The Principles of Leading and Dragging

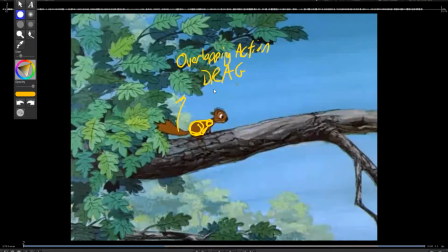Another principle is drag. Another one is called follow through. So follow through, drag, overlapping action. These are all principles that have to deal when you have connections and flexibility.
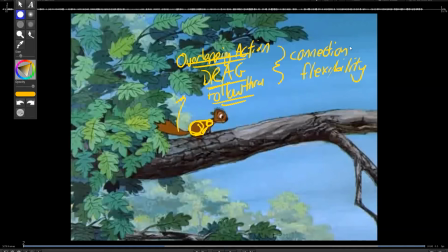Sorry, my tablet's acting a little flaky there. So when you have connections between objects, right, these principles, drag, overlap, and follow through, your animator's talking about those principles. So that basically, this is all
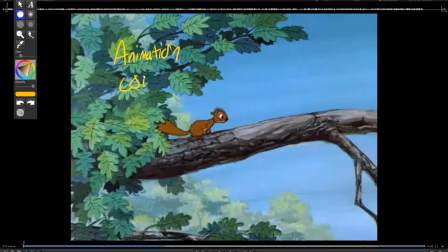animation code for physics. And we've already learned these as school kids, right? a body in motion tends to what?
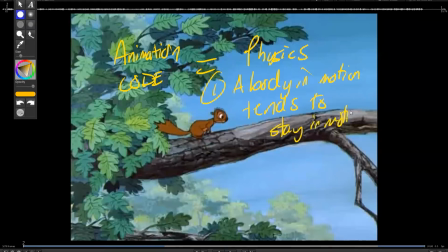Stay in motion. So these are the basic laws of motion, right? So we all learned this as school kids. Now it's time to put it to practice, okay? Not with equations, but with an understanding. And we all do this. Anybody play sports, right? Anybody kick a soccer ball?
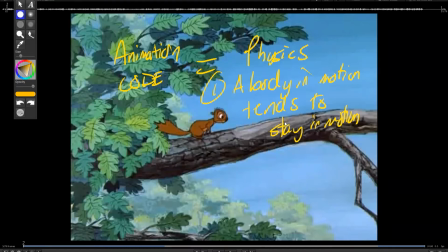You see how some people can kick a soccer ball so accurately, it lands right on the toe of their buddy downhill, right? That's physics, right? But it's an intuitive understanding. So a body in motion tends to stay in motion unless another force acts on it. So the same thing with the tail, okay? So the tail is here, right?
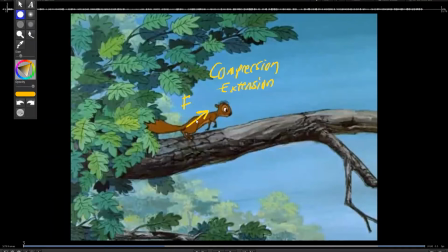And I can see, well, what is the force, right? The hip is applying force and I'm going this way, right?
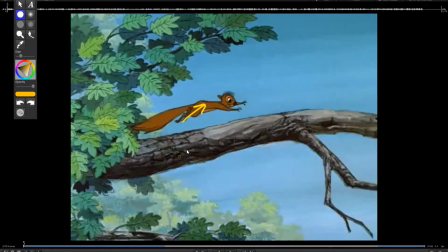So the hip is going up. What way is the tail going? What direction is it pointed? Down, okay? So this is another principle, right? So all matter will resist movement as much as possible until a force stronger than it overcomes it,
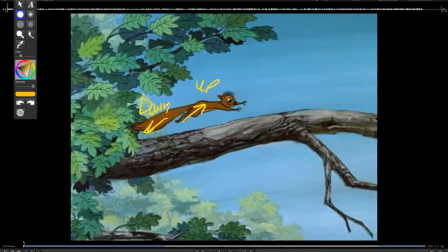whether that be friction, right? Air resistance, a collision. But this is something that you can observe, right? So when you grab an object, let's say I grab my pen, right? If I hold it very, very strong and then move my wrist, it's not very flexible.
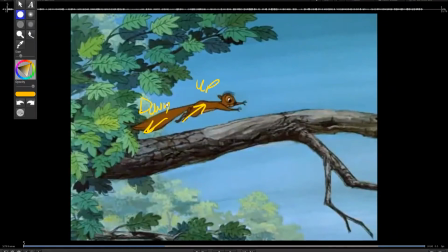But if I hold it loose, it behaves differently. So the way something moves tells you about how flexible the connection is.
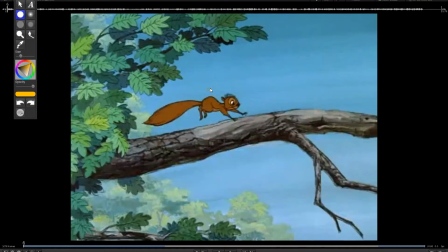If this wasn't a tail, if I took like a solid piece of wood and just nailed it to the back of this squirrel, right, with a little thumbtack, it would not behave the same way as a tail with dozens and dozens of vertebrae in there that can all flex and move,
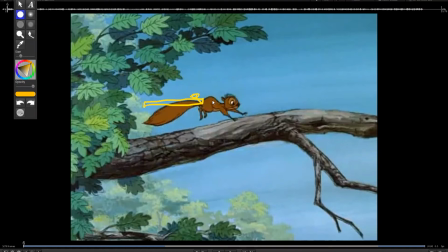right? It'll behave differently. So what we're trying to get a handle on is, well, okay, how do we look at flexibility and how do we create that, right? Where does that illusion come from? And usually you start with something very simple. If I could understand this, instead of it being all these little connections with really complicated shapes,
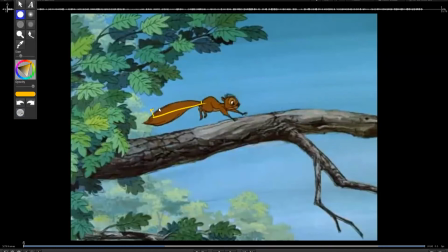if I could restrict this to something very simple, like a block, would it make as much sense?
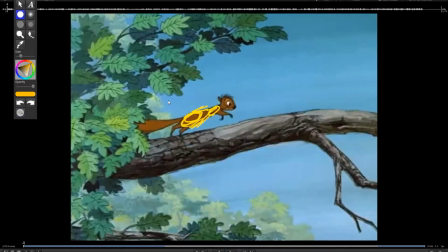So that means that when the character is going up, then this is going to resist.
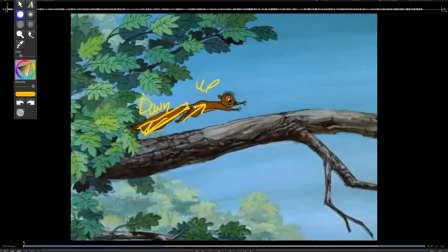It resists because it has weight. And if the only flexible part is here, I pull up, this rotates down. So drag is always against
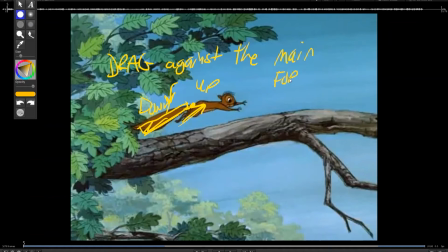the main or primary force. Okay, and it's very easy to observe. If you are very relaxed in your head and neck and you're walking, right? What you'll notice is that as I move my head up and down, right, my hip up and down, my head's going to move up and down, but they're not going to do the same timing.
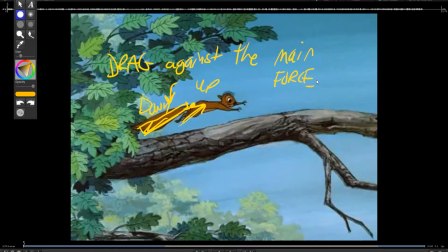They're not going to both go up and down. That happens with an action figure. When you pick up an action figure and play with it, and it's very rigid and it's not very flexible, it's going to behave differently. So we're trying to show us that things resist movement. They do similar things, but not at the same time.
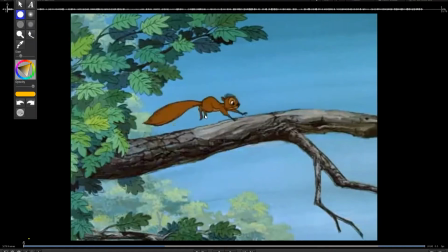So squirrel's pushing up, tail is down. Now this direction changes.
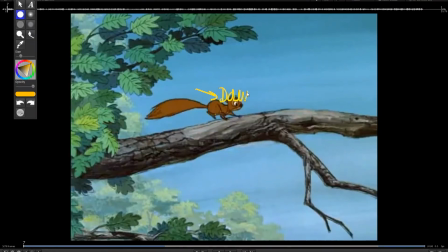The hip is going down. What direction is the tail going? Going up, okay? And what you'll tend to see is this ripple, right? So if you look at this shape, right?
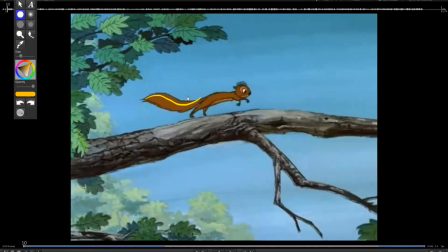Right?